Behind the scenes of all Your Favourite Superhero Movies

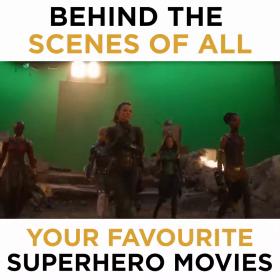As you probably know, superheroes rely heavily on VFX to bring not only the characters to life, but to build worlds,
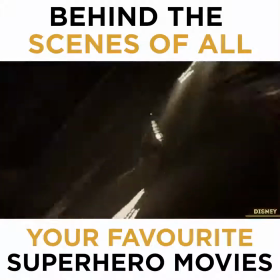enhance exhilarating action sequences, create mind-bending out-of-body experiences, and to make a lame superhero entrance awesome.
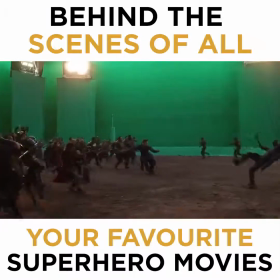Superhero landing coming up.
This creates amazing sequences that's impossible to make outside of a comic book.
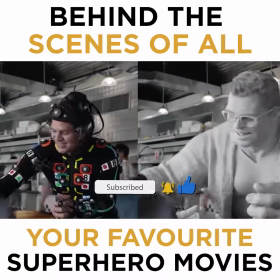Meticulous amounts of detail go into these creations, with every single aspect mapped out and honed to make it look as realistic as possible.
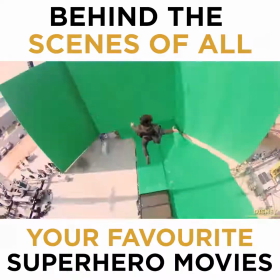VFX also helps clean up the scene and hide any hidden wires hanging off of the stunt crew.
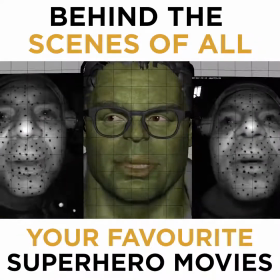Actors are scanned rigorously to get their likeness and body movements to not only make them feel more realistic, but to also allow the actors to act.
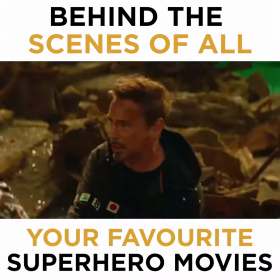But while there are some obvious uses of CGI, there are some that make the line between real and fake even blurrier.
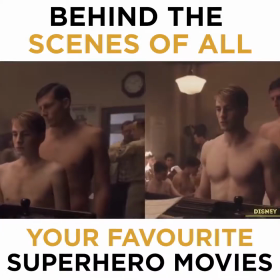For instance, instead of using a body double or an entire CGI body, the VFX team for Captain America, the First Avenger,
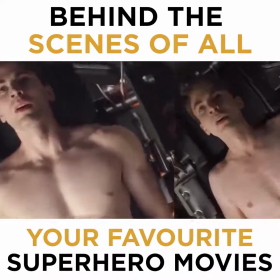painstakingly narrowed Chris Evans' body to make him look skinny. This helps us endear to him before he becomes the muscle-bound freak we all know.
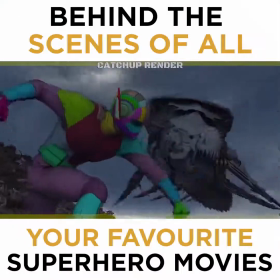While a large chunk of stunts and special effects are done with the help of CGI, some are actually real.
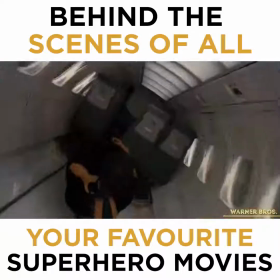Well, kind of. One of the coolest practical effects used in superhero movies is the sky-high plane crash sequence in The Dark Knight Rises.
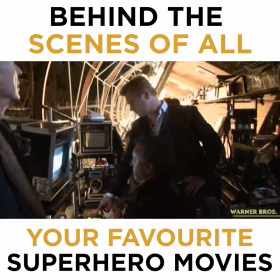Amazingly, Nolan opted not to use CGI, and instead, with stunt coordinator Tom Struthers,
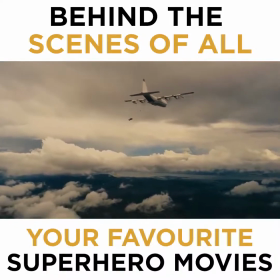left the stuntman dangling from cables as they made their way to the C-130 plane.
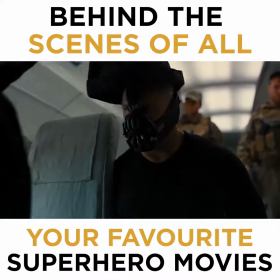Which makes this even more amazing is the fact that it was filmed in only 2 days,
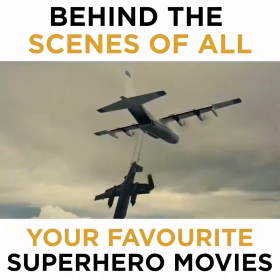with Nolan heralding this stunt as the most impressive he's ever done, and it's easy to see why.
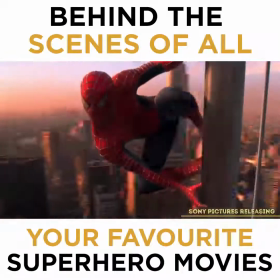Another impressive practical effect comes in Sam Raimi's original Spider-Man trilogy,
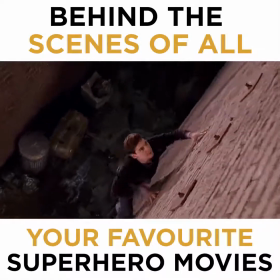where Tobey Maguire's Spider-Man uses his newfound Spidey reflexes to catch Mary Jane's lunch after it accidentally launched into the air.
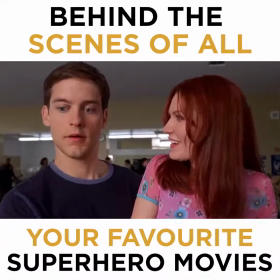Wow, great reflexes.
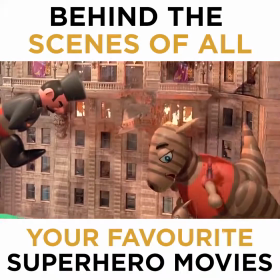While the original trilogy did not shy away from the use of CGI, Maguire decided he wanted to do the stunt for real, using a whopping
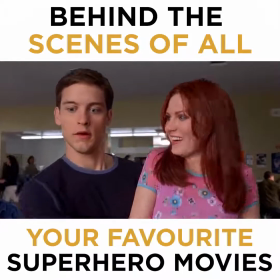156 takes before finally getting it right. To his credit, it was totally worth it.
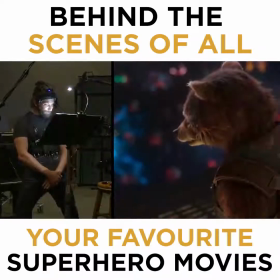The heroes may often steal the show, but the worlds they inhabit often add layer and texture to the movies and the characters.
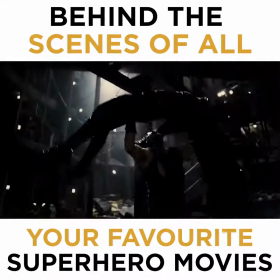The sets built are often a reflection of the character's mindset, and often provide us subtle subtext.
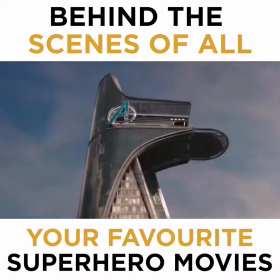From the Batcave to the top of Avengers Tower and the Fortress of Solitude,
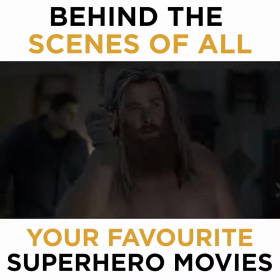Korg's bachelor pad in New Asgard, these sets add tone to the movie that often go underappreciated.
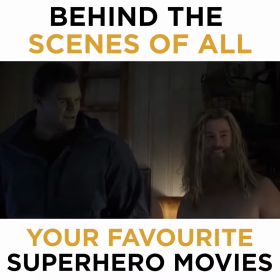Beers in the bucket. Feel free to log into the Wi-Fi. No password, obviously.
One of the most creative worlds built is the Kingdom of Atlantis in Aquaman.
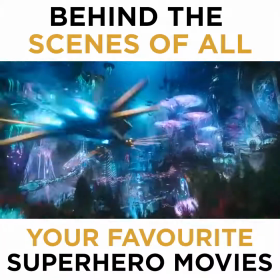With only a brief glimpse of Atlantis in Justice League, director James Wan was given the keys to build a creative and immersive world of his own.
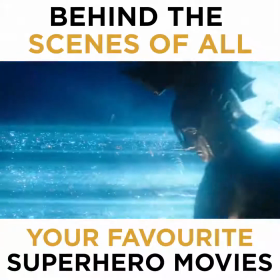This allowed him to really work with the civilization and mythology of the world, playing with the Atlantis folklore while creating a world that suited his vision.
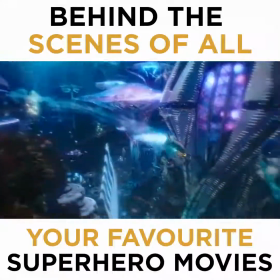The result was a technically advanced world, but with archaic views and traditions, and a deep distrust of the world on land.
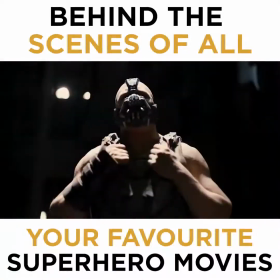Another example of creative set design is Bane's lair in Dark Knight Rises,
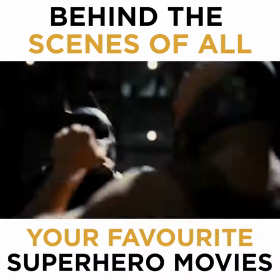which provided the perfect place for a first matchup between Bane and Bats.
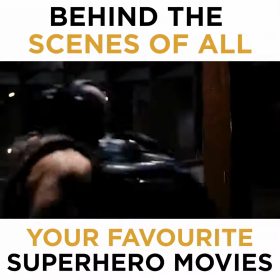Due to the nature of this fight, Nolan wanted to make the set feel as dark and gritty as possible,
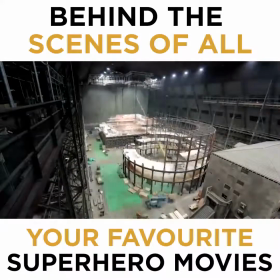and while most of the lead-up was filmed on location, Bane's lair was built in a hangar,
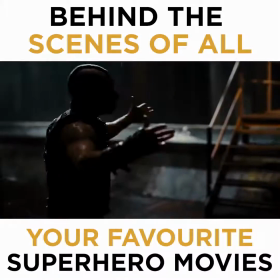so to make it feel like they were on location, set designer Nathan Crowley pumped vast amounts of water around the set to add to the sewer vibe.
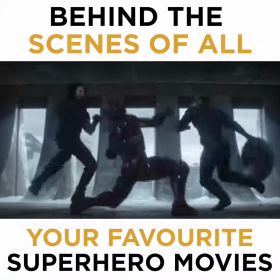Action and fight sequences might serve as the main set piece, but they also serve to add to the tone of the movie.
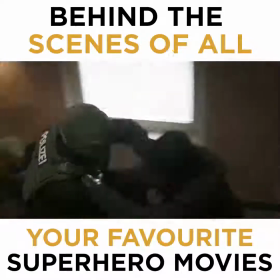Whether it be more of a gritty hand-to-hand combat in a closed environment or something more slapstick,
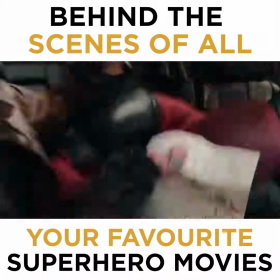these sequences are often rigorously rehearsed and planned to capture the right tone.